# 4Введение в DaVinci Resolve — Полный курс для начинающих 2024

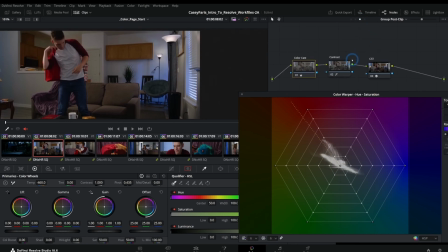(20:34)
And sometimes I'll just use this, sometimes even just on the group post clip as creating a look. So we can just do like a shift spacebar here, and you can take away or shift some of the colors that are in your image.
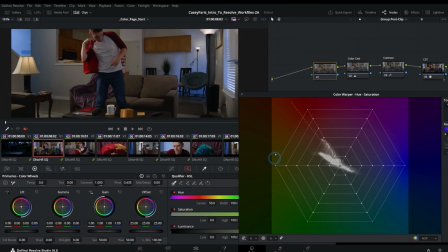(20:49)
Like for instance, this kind of yellowish green, a lot of the time I don't really want that yellowish green. So I could take this yellowish green and kind of just push it in, and it sort of clarifies the colors that are there. Same thing for this kind of pinkish purple. I could bring that in, and you don't see a lot of difference here, but as we turn this off and on,
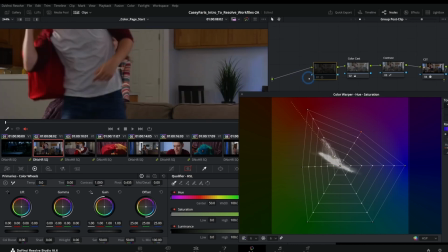(21:07)
it just kind of takes away that nasty green blech tone, and it just makes everything feel a little bit more pure.
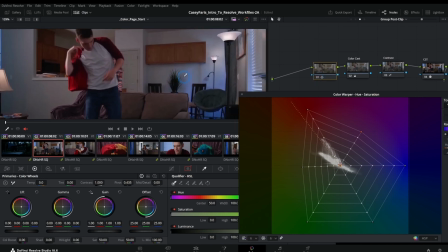(21:15)
We're just kind of desaturating the colors that aren't as prominent, and it just makes it look clearer.
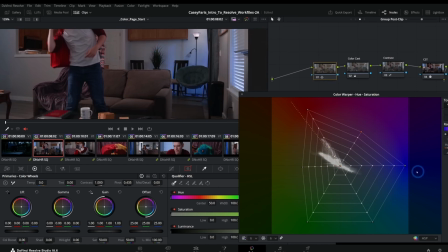(21:21)
We could take things that are royal blue like this and then push those a little bit more cyan. Same thing for green. We could push that a little bit more cyan.
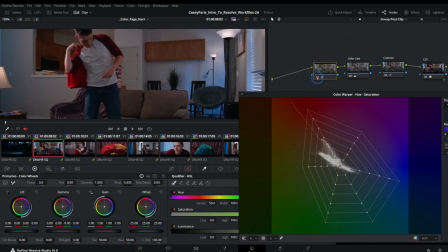(21:28)
And so we can kind of create this color palette just with the color warper, and it's just a fantastic way to work.
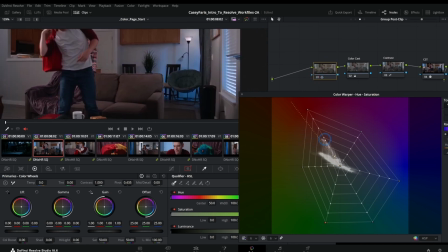(21:36)
So easy. And man, it makes things look good. If you're subtle with it, if you're careful with it, you do it right.
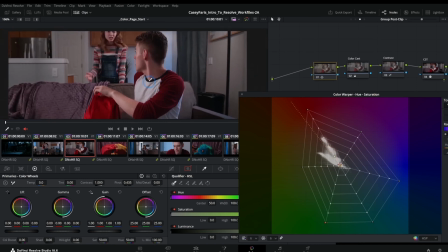(21:42)
Now we can go through, and now we have sort of this kind of teal and orangish look on our image that we didn't really have before, right? And depending on how much you like that, you can keep that or not. It's maybe making his skin a little bit pink.
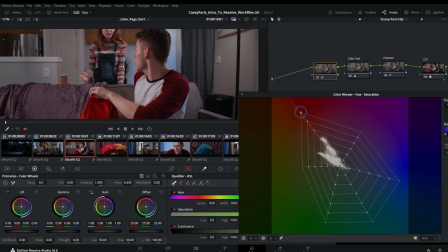(21:56)
So maybe we can take this more towards orange and see if that helps a little bit. That definitely feels a little better. And we can kind of go through our shots. This is, again, this is something you should probably do before you go through and color correct all of your shots. But the color warper is a great, great tool for this kind of thing. So I don't know, maybe we'll leave that on there.
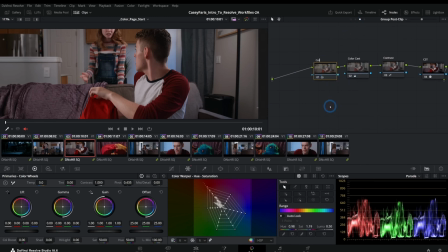(22:15)
I do like it. So we'll just call this color palette, call palette, call pal. Now we have this much more kind of clarified look. Really like that.
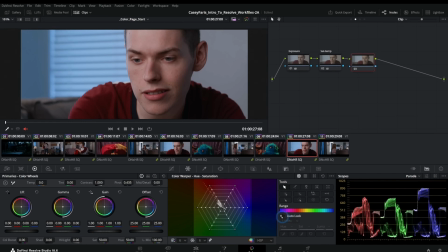(22:27)
That looks nice. So yeah, color warper is great. There's a lot of different things you can do with the color warper.
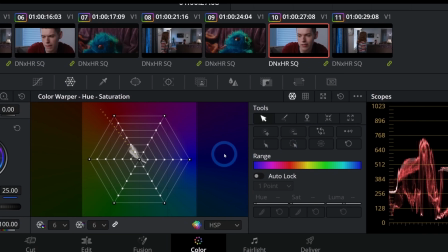(22:32)
I mean, we could have a whole course on just the color warper, but we got other stuff to get into here.
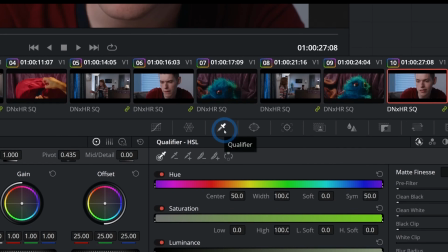(22:38)
Another tool is the qualifier. Now, the qualifier is sometimes used for similar things that we've kind of been working with.
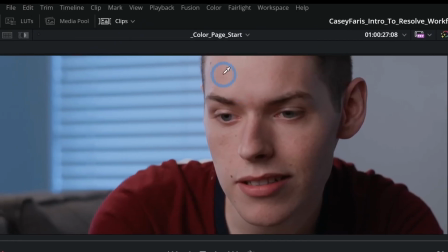(22:44)
For instance, a lot of people will kind of grab somebody's skin, grab the skin tones on the skin.
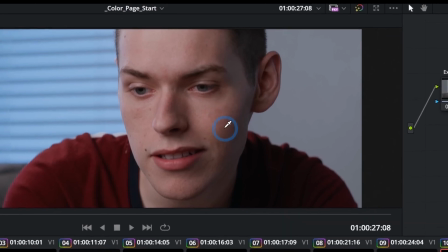(22:49)
You can think of this as kind of like a green screen keyer.
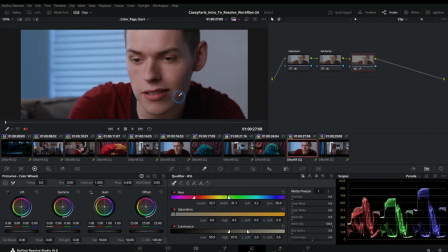(22:51)
And what you're really doing is just selecting certain colors in the image, which you can kind of preview with this little button up here.
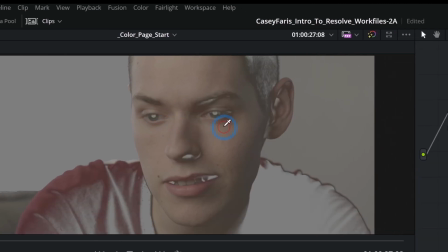(22:58)
This will just put this on gray. And as I select the different colors, it's going to show me the selection here.
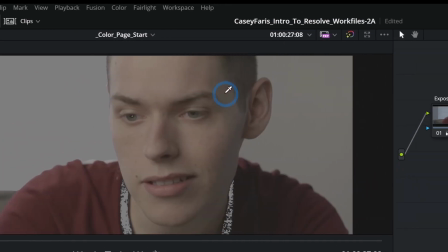(23:05)
And so if I just want his skin color, I can kind of go over that. That's going to pick just his skin color.
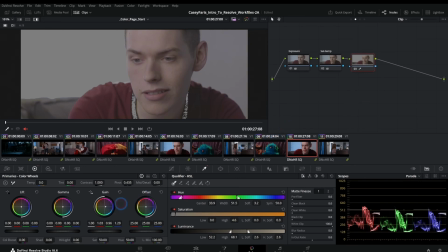(23:10)
And then I can take this, and whatever I do is only going to happen inside of that selection.
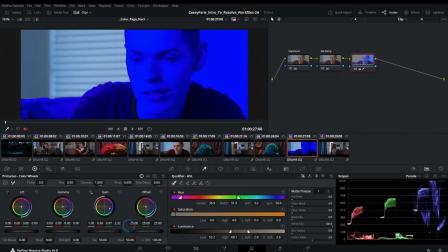(23:16)
And so, you know, if I make this crazy blue, it's only going to happen to the parts that are selected. And we can adjust the selections here. We can select a smaller range of hue and move that around to adjust our selection, soften it and that kind of thing.
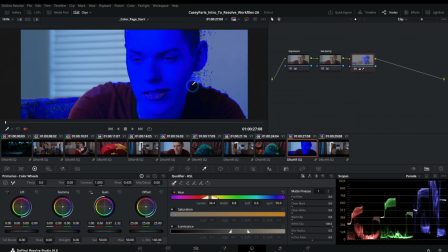(23:33)
And obviously this is a huge correction that we wouldn't make, but you can kind of start to see the problem with this.
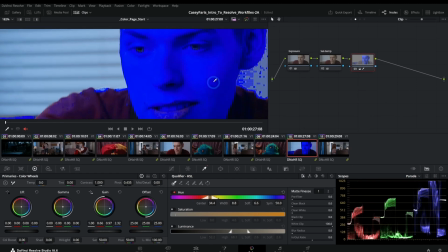(23:38)
The big thing is that you don't always get a really clean selection.
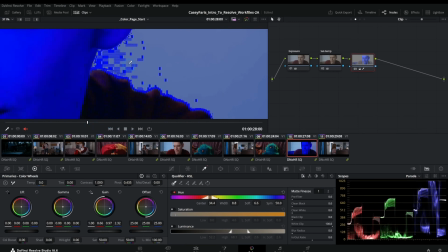(23:42)
Sometimes you get noise and stuff that's happening, and it's really hard to make something look natural by selecting colors and adjusting them this way. And so if you can stay away from it, I would probably recommend just staying away from the qualifier unless you have a really specific reason to only use the qualifier.
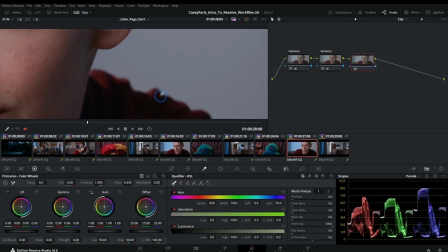(24:00)
One reason might be if you were going to do something that wasn't just a color shift,
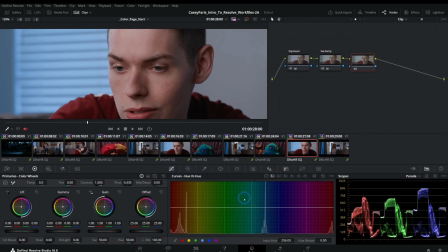(24:05)
something that you could do in the curves, like a hue, saturation, or luminance change. If it's something like you're going to blur something,
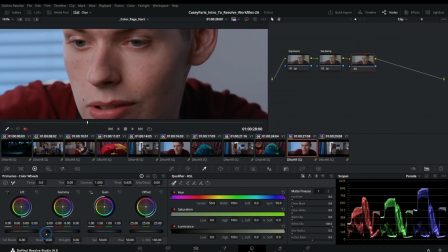(24:13)
like if you're going to do something like select his skin and then do that trick where you take the midtone detail down. So what we could do is just select his skin like this. Again, we'll look at the selection.
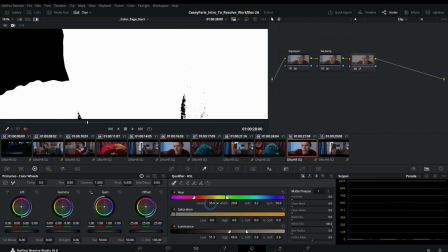(24:26)
I can switch this to black and white mode too. And we could change our center, change our width.
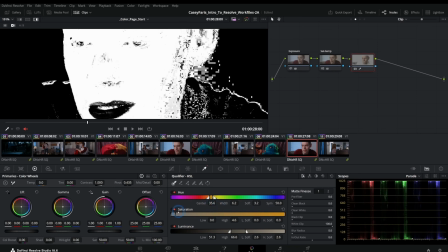(24:32)
And we're just going to try and select his face mostly. I'll turn off saturation and luminance, soften this a little bit.